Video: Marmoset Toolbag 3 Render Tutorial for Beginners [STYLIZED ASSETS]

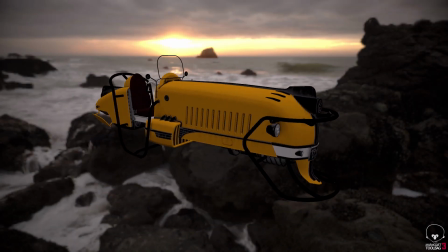(0:00)
hey guys this is Thomas from stylized station and today I'm going to be showing you my go to
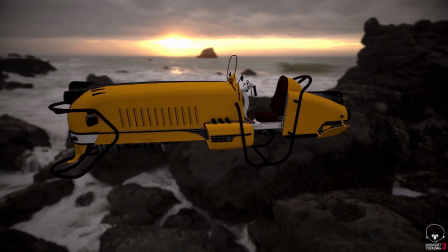(0:07)
my go to setup for stylized objects where you can take this
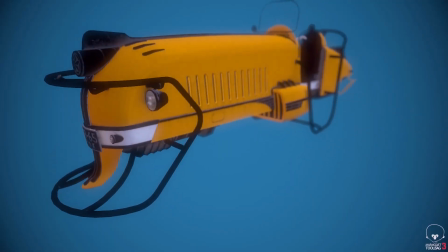(0:14)
and turn it into something like this now this is a much much much better setup in my opinion for more stylized and cartoony
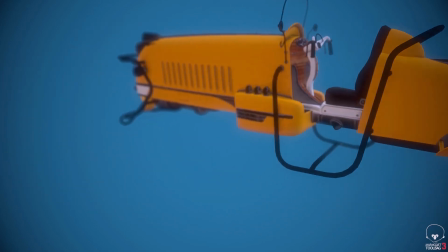(0:23)
objects it really emphasizes certain parts of it gives us this stylized cartoony look now
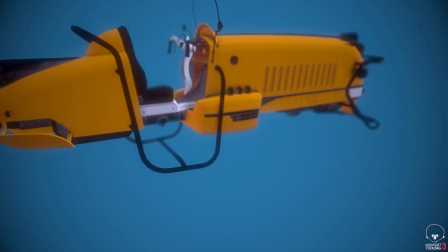(0:29)
the previous one actually would work pretty well for very natural and realistic looking hard surface objects.
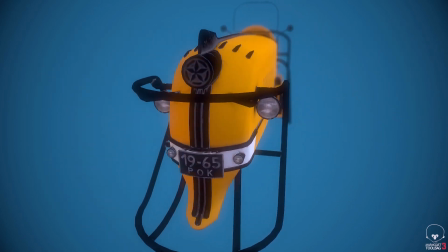(0:36)
However, I think when you're showing off a stylized object this is the way to go and it's super simple and super easy.
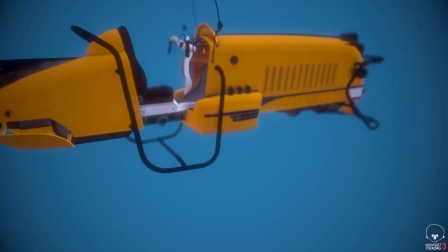(0:42)
So let me show you how to do it.
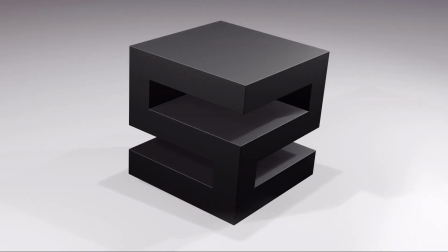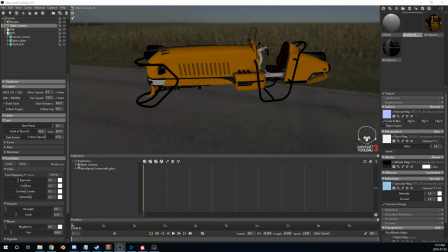(0:49)
Okay here we are in our farm-a-set scene. We've got the texture and the object all imported and this is kind of how it looks right now right from the start. You can see it's not very impressive it's not showing off any of the geometry is just flat and boring so the first thing we need to understand when setting up a really
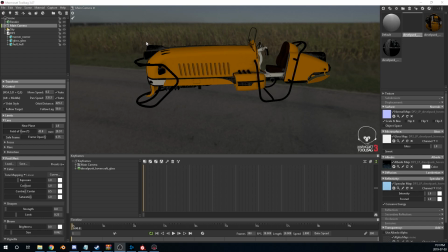(1:07)
good render in marmoset is the positioning of the camera in relation to the object so basically what you want to do is you want to emphasize strong points of the object and also manipulating the camera in a way that it almost adds a sort of feeling in
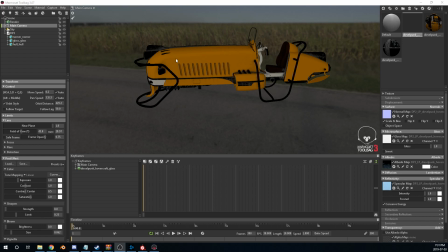(1:26)
a sense of intensity sadness whatever you're trying to get out of the render so basically this is just more of moving things around and trying to figure
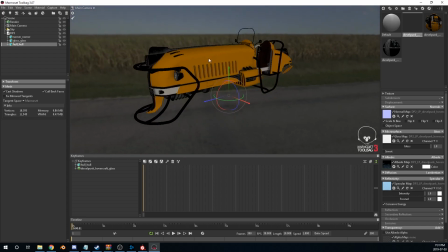(1:35)
out where everything is going to go so naturally my eye wants to lean towards the front of the object here
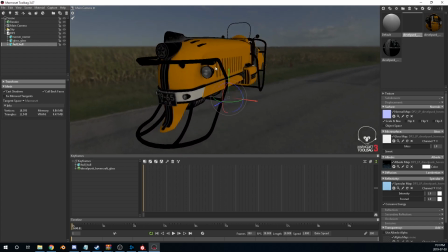(1:41)
so I think what we're gonna do is maybe just move it around here and show it off
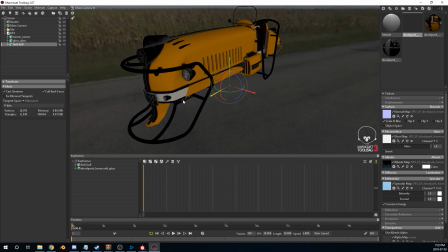(1:47)
somewhere like this this kind of brings the actual front to the forefront to show it off a little bit while also
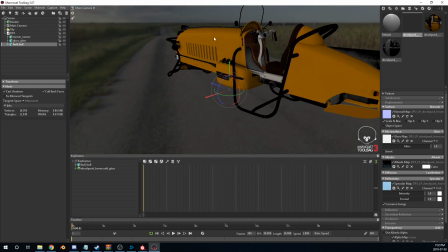(1:54)
showing off the silhouette of the object still with no issues you see if we can we can move it back here for the render but you can kind of see like the
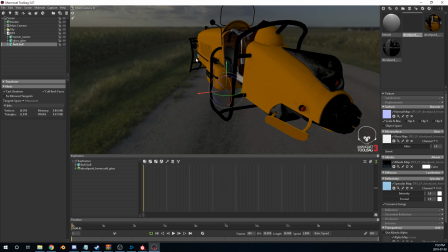(2:01)
whole feel of the image is lost and the feel of the object and what it is it almost looks like a submarine or something then compared to say
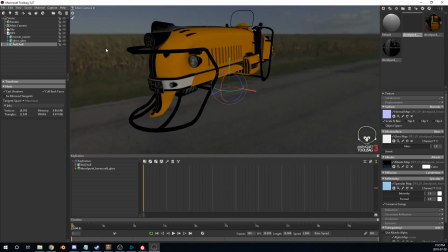(2:08)
this or this where it almost looks like a train coming at you so I like this we're going to stick with something around this somewhere in this position so the next step is let's go ahead and set our focus so since we've got something in the foreground we can also kind
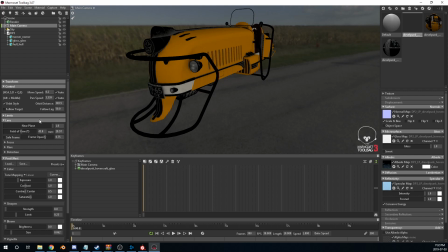(2:23)
of put more emphasis on this front end by messing with the field of view and the depth of field so what we're gonna do is we're gonna go down to the focus and select up the field and as you can see it goes blurry because the first focus distance isn't set to the right point so as we move this
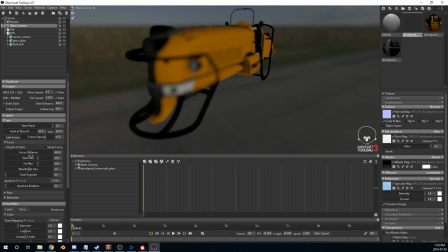(2:40)
further back and further forward different parts of the object are coming into focus so what we want to do is we want to get it up into the front here to focus on this frontal area now we can also mess the aperture and
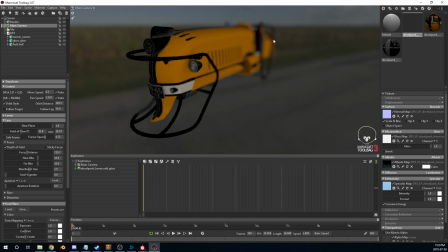(2:57)
the blur to make sure that the back still actually has some level of emphasis so this is the first step depth of field we're going to drop the near blur to zero just in case there's any blurring in the front and then we can drop the far blur a little bit more just so it's the parts are more recognizable at this point
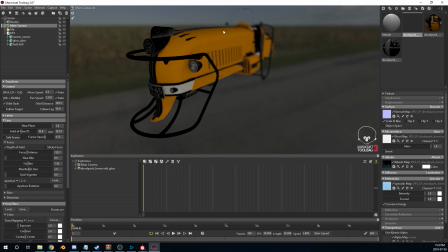(3:16)
you can kind of see the detail of the of the window and the chair but it's still blurred and far enough away so that it still puts the emphasis on the front so I'm gonna drop the size of everything that looks nice
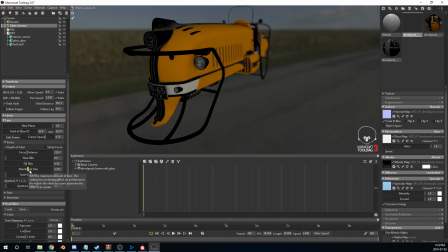(3:38)
something like that that's that's pretty good for now now the next thing we can to really mess with is the colors of the object and the background so let's let's change the background first so we're going to go into sky and the presets are very important as well so let's choose something that
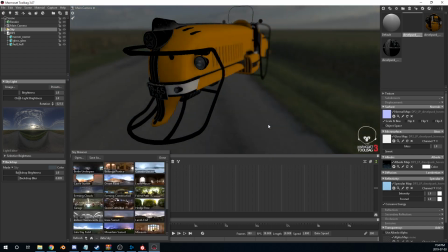(3:56)
kind of reflects the light properly this this scene seems to be way too dark so let's
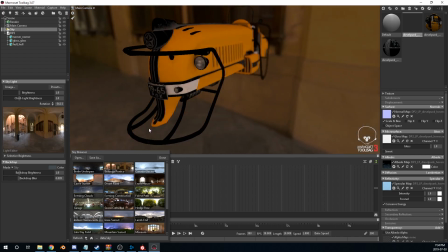(4:01)
hop over here that looks good we're not getting great reflection on anything
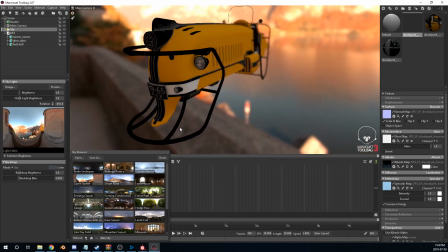(4:07)
this is starting to look a little better let's try desert road there we go
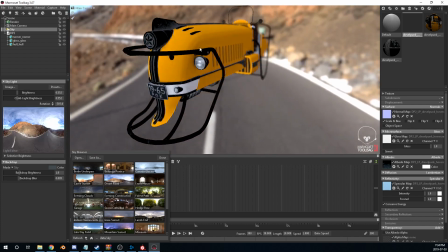(4:12)
so that really brings out the colors of the object
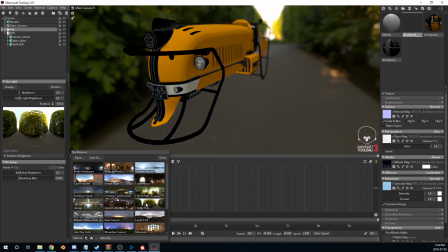(4:16)
and it's a nice white color so it's not kind of it's not flushing and anything else as well like the green which is actually adding quite a bit of green to this
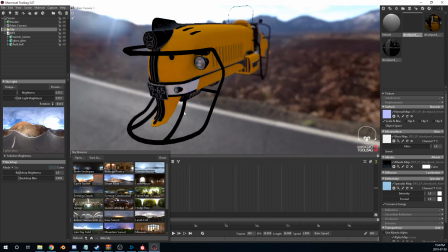(4:25)
as i cycle through these i'm really starting to like desert road quite a bit especially this angle here but we've got a few options
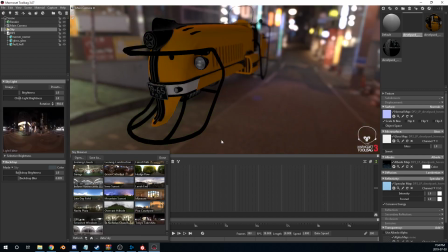(4:36)
again the green is flushing it out this is going to be too dark if you ask me
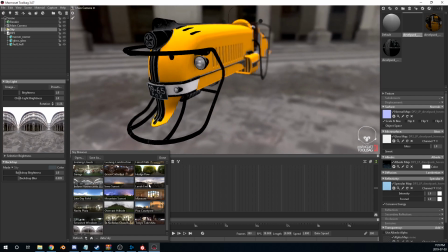(4:43)
that's okay but i think the white is getting oversaturated in this and let's try glacier because this one has nice color
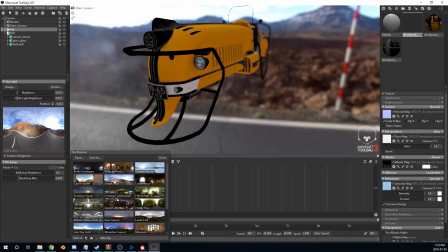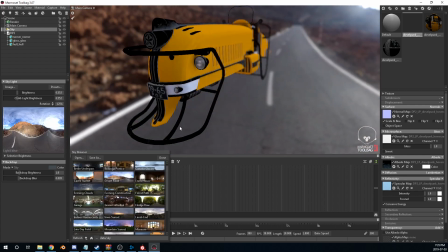(4:58)
okay i'm gonna have to go with desert road for now i like it beautiful and we don't need this distracting background
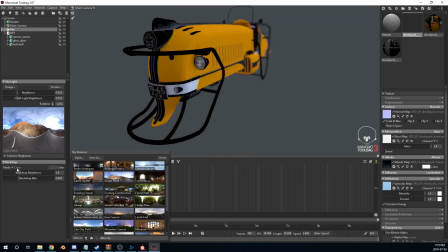(5:05)
in the way it's taking away from the objects what we're going to do we're going to switch the mode to color and then we're going to select the color now since this object is yellow we should probably use a complementary color
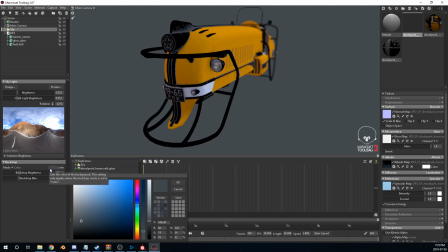(5:16)
so we're going to click here to select the color and then the color panel picker pops up colored panel picker pops up and we can select the color now
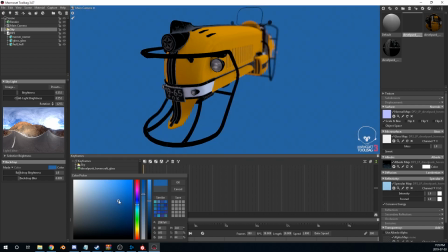(5:26)
i would typically go with a blue like this maybe drop it down have a
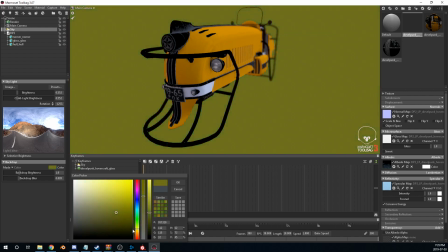(5:31)
little darker and cycle through the colors and as you can see none of them really make sense that doesn't look terrible but once you hit the
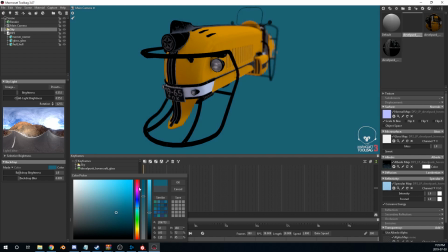(5:40)
blue area something suddenly feels right that's because it is complementary color and it's it's it's naturally going to work with the yellow so let's maybe pop it
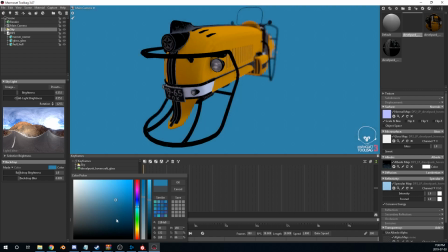(5:49)
a little more here I like it down here yes
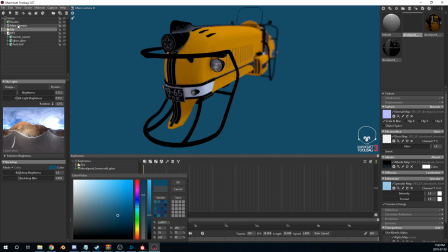(5:55)
I like it just like that now the next thing we're going to tackle is now that we've got the color done is we're going
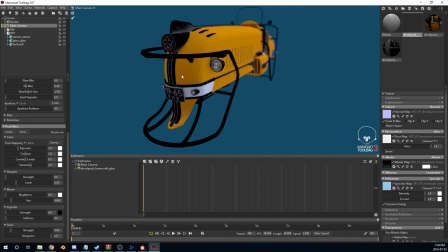(6:02)
to tackle the kind of giving it of a more stylized look now this right now kind of looks realistic in a way it's kind of it's got a stylized look but there is still quite a bit of realism to it such as the um wear on here it just it looks real and the lighting on here so
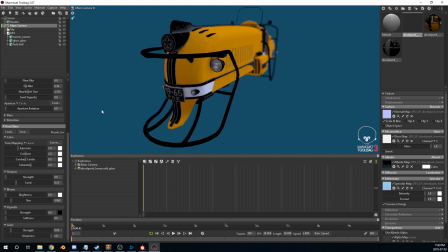(6:20)
i have a couple of steps to fix this and give it more of a cartoony look so it's all done through here mostly so first one is the sharpen so you have to be careful with the sharpen because it is going to mess with your your blur in the background but if you
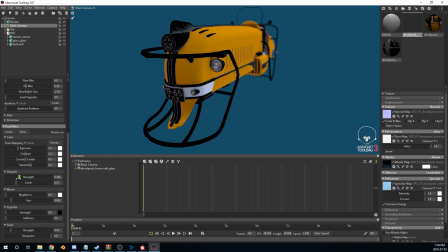(6:36)
get it to a good enough point where it just starts to bring out the details like here then I think you're good we can probably fix this as well but I like it let's say right here and you can normally leave the limit where it is
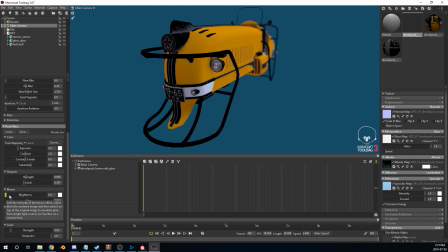(6:53)
next is bloom now we don't want to add too much bloom but just a little bit just so it starts to add a bit of style to the image as well so let's go up a little bit until we hit about here this is basically the threshold where we want to hit because
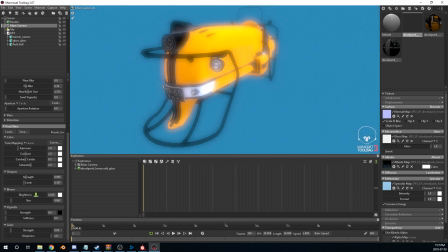(7:08)
you start going any higher and the image gets really flushed out but
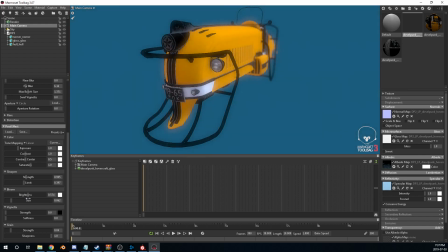(7:14)
right here kind of adds almost like a whimsical whimsical fog and edge to it now the next is the vignette I think that's how you pronounce it vignette, vignette, whatever. This is basically going to add a lighting pull into the object.
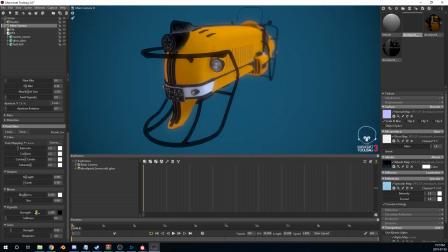(7:33)
So we're going to go ahead and slowly move this up until we find a spot where we feel it's right. And I'd say about here. Now since this is this the vignette is also darkening the image we also should maybe counteract this by raising the color.